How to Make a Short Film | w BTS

Hey guys, Marco here. Hopefully you all had a great holiday season and that Santa brought you everything that you wished for. Or that I was as good as it could have been with everything going on right now. But the holidays are done and I'm officially back to talk about my latest short film, Anywhere But Here.
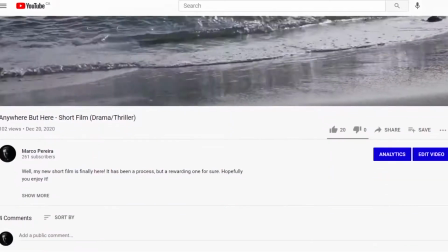[0:15]
It was released on December 20th and the response from everyone was pretty damn good.
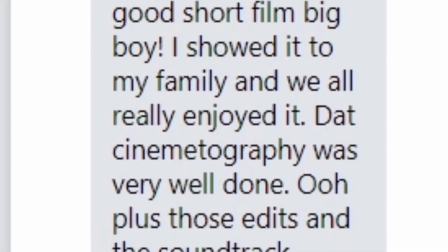[0:19]
Some big praises for my cinematography, my editing, the acting in it, and for how disturbing it was, which is a big compliment for me. But from the bottom of my heart, thank you to anyone who did watch it. It honestly means the world. But I guess all that short film talk segues into today's video, which is talking about how I shot the movie itself.
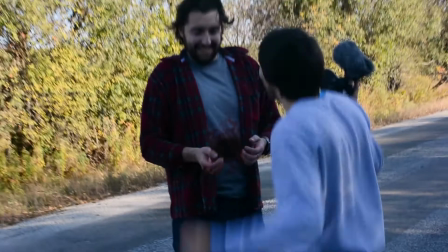[0:38]
A few weeks ago, we talked about the pre-production, the planning on this short film, and I couldn't really talk about shooting it without spoiling stuff,
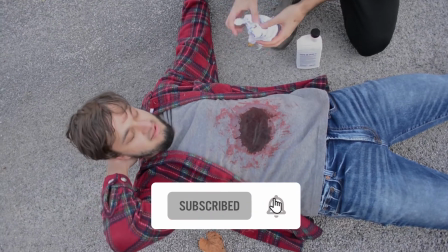[0:46]
so I had to release the short film first before I show you how I shot it. So that's all the catching up. If you haven't watched the pre-production one, watch that. If you haven't watched the short film, watch that, and then you can come back and watch this, or just watch this and spoil yourself away. I don't care. So to break it down, shooting this short film took 3 days. I'd planned that the first day would cover 3 scenes, the second day would cover 2 scenes, and the last day would cover 2 scenes as well. So with all that being said, let's jump into day 1 of shooting. All right, today is the first shooting day of my latest short film. To be honest with you, a little nervous, but I think the nerves are a good sign. I'm always nervous for any shoot, especially short films, especially ones that I've created, because everything's relying on me. But I think once we get out there, once we start shooting, everything will be fine. It usually clicks right away. It's the nerves before where you're like, did I prepare enough? Did I do all this right? Is it gonna work? You don't know until you step out there, or even when, you know, I'm back here at my desk editing it, you don't know until then, so you can only cross your fingers and hope for the best. As you can tell from the vlog here on the backup camera, I was pretty nervous to tackle this, but I always like to try and turn that into some positive energy, and that's where we get into our first location.
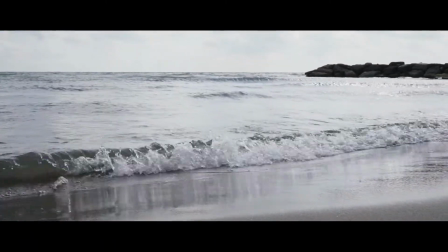[2:06]
So we headed to the lakefront, which is the opening scene of the movie. Now, if you notice from the short film, this opening dreamlike sequence is the only part of the movie shot in slow-mo.
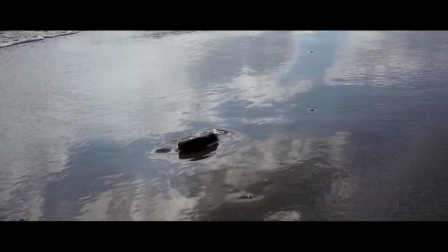[2:13]
The reason I did that is because the story focuses on dreams, addiction, false reality,
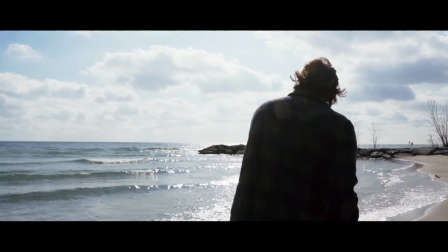[2:19]
and to me, this is really the only positive dream that Andre's character goes through. So I wanted to add that dreamlike, flowy kind of feel to it. While other dreamlike sequences, the car one, which we'll get to in a bit, which are slightly positive, aren't shot in slow motion because they're not overly positive. So just a little visual storytelling with my camera, trying to do as much as I can to portray the message.
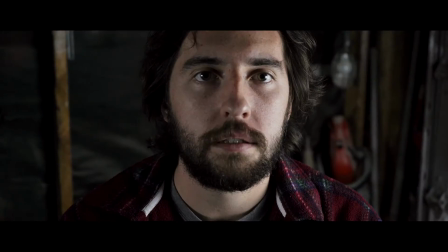[2:44]
But from there, we moved on to our second location, which was the long, winding road dream sequence.
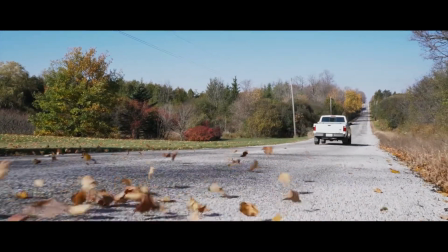[2:48]
For the opening shot in this sequence, I knew I wanted the car driving by, like that cinematic low to the ground, to make it feel like a movie, you know, not to make it feel like a low budget,
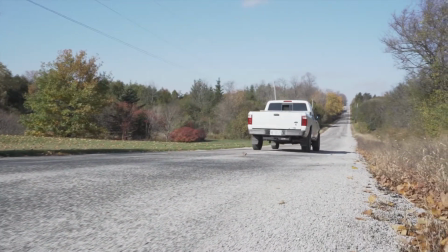[2:57]
but a professional film. And as you can see through one of the first takes here, it works, but it didn't feel cinematic.
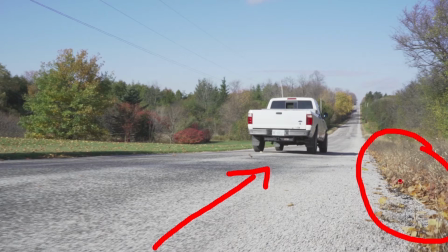[3:03]
So I saw a big pile of leaves like right off to the side of the road here, and I thought, like, why don't I move them into shot, kind of lay them out, and as Andre drives through, the leaves will whistle through, they'll go, it'll add more movement and look more cinematic. So I did that, recorded, and as you can see, it turned out way better. I mean, just look at these side-by-side comparisons. And it's those little things where you find on set that maybe you didn't plan for. Like, I didn't plan for leaves to be in the shot, I just wanted a car driving by. But when you get there and you assess your environment and see what it has to offer, you kind of change stuff and you work some of that into the movie. And because of that, because I was quick on my feet and I thought of this, it turned out to be one of the coolest looking shots in the movie.
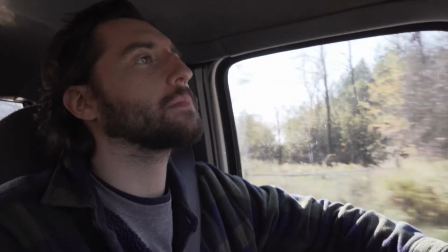[3:43]
From there, we moved on to the car interiors,
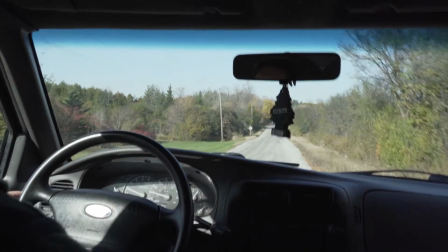[3:45]
which involved Andre driving up and down this road multiple times while I jumped from the back seat to the front seat, back to the back seat,
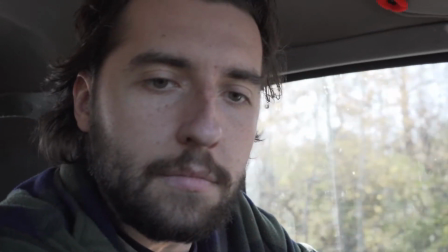[3:53]
trying to get as many different angles as I could.
Was that overacting?
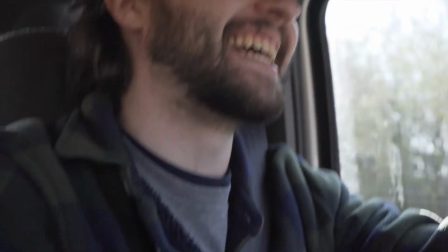[3:57] Yeah, overacting. No. That was like, oh, there's $5 in my pocket.
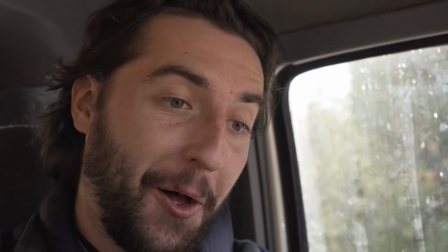[4:05] Yeah, whenever you're ready. The other one, look, yeah, you're like, whoa.